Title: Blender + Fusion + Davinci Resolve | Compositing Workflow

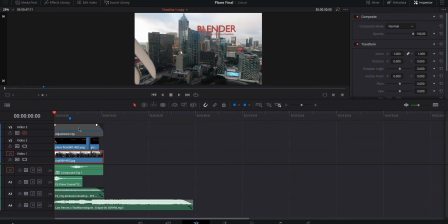454s
have in resolve and let me just kind of deconstruct what's going on we got an adjustment clip this is for the overall color grading
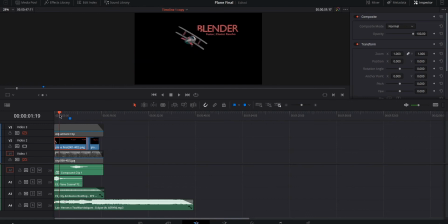460s
we got our clips for the plane here we should show it alone you can see this is this is what we rendered outside of fusion it's just what we
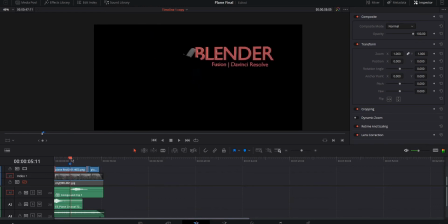468s
got done with the masking where the plane flies behind the building we got our plain old footage here then we got the plane
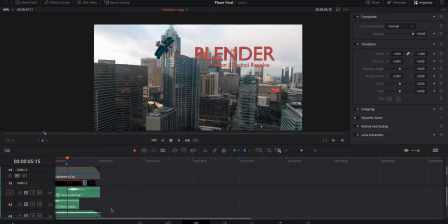475s
on top of it and then the final grade on top of everything we added in some sound effects of course but i won't get too much into that right now
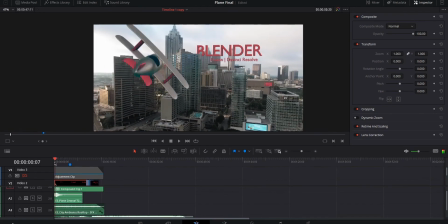481s
it's quite simple we got a plane flying at first this one we got this one right here which is the plane flying away
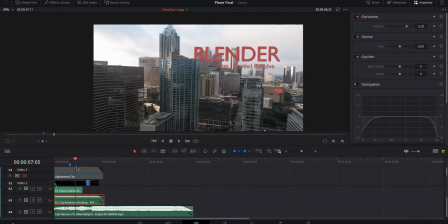489s
then we got the music in the background and some city ambience like trains and all that stuff it's real subtle maybe you guys won't even hear the first thing that
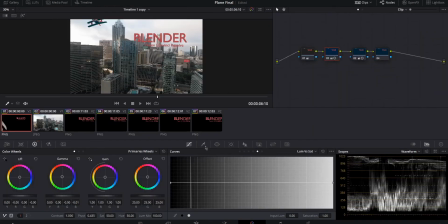499s
i did when i dragged the plane footage in if we go to color right here you can see that it has some color applied to it i did some basic corrections to get it to to match the city a bit more because it still looked a bit
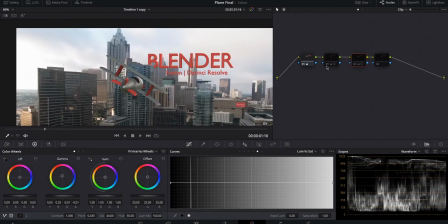512s
cg when it just came in so i just kind of kind of like flattened everything to make it look a bit more like the actual footage and
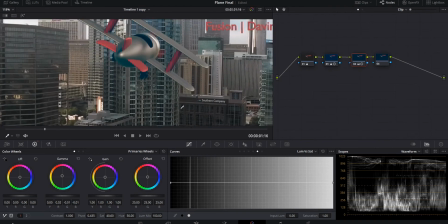520s
you can see like some greens down here in the in the buildings i added a bit of green right here on the plane just kind of
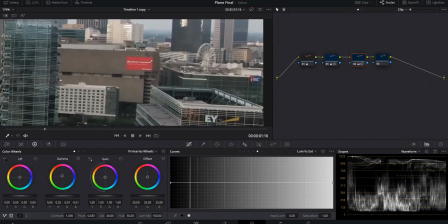526s
made everything dull the red on the plane the red on the blender here i kind of made it match the red on that building over there go back over and make an adjustment
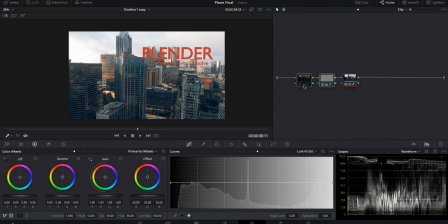534s
clip and this is where we have three nodes that manage the colors for the actual city so it's just three
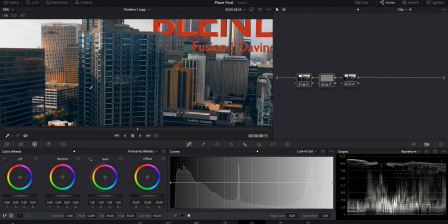542s
levels we got one for the for the orange tones and we got
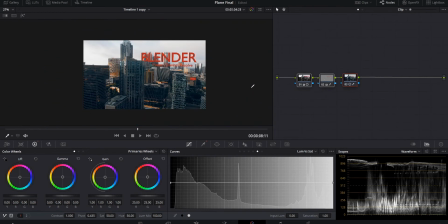546s
some some blue in the shadows and here got some some basic corrections just handle the the luminance and that is pretty much it that covers everything that I did in this video I know this wasn't really informative it doesn't go
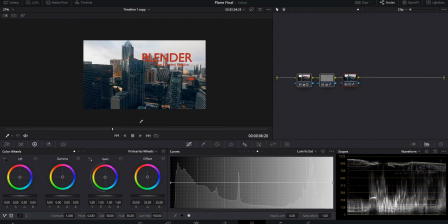561s
into detail on how I got how I got some things working seeing the entire process this took me a few a few hours I think to get it done now if you guys want to see how i did everything to get it from from zero to where it is right now i can
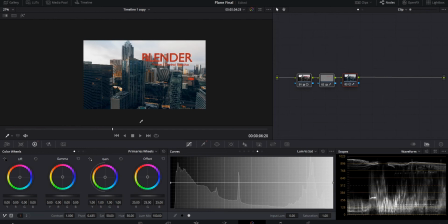577s
do a tutorial on that whether it's using this exact same same project from start to finish or doing something new you guys let me know in the comments anyway that was it for today's video i want to thank you guys for watching if you made it all the way through please hit like
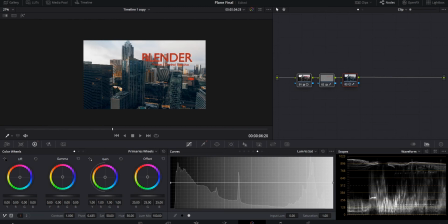592s
subscribe and i'll see you guys in the next one peace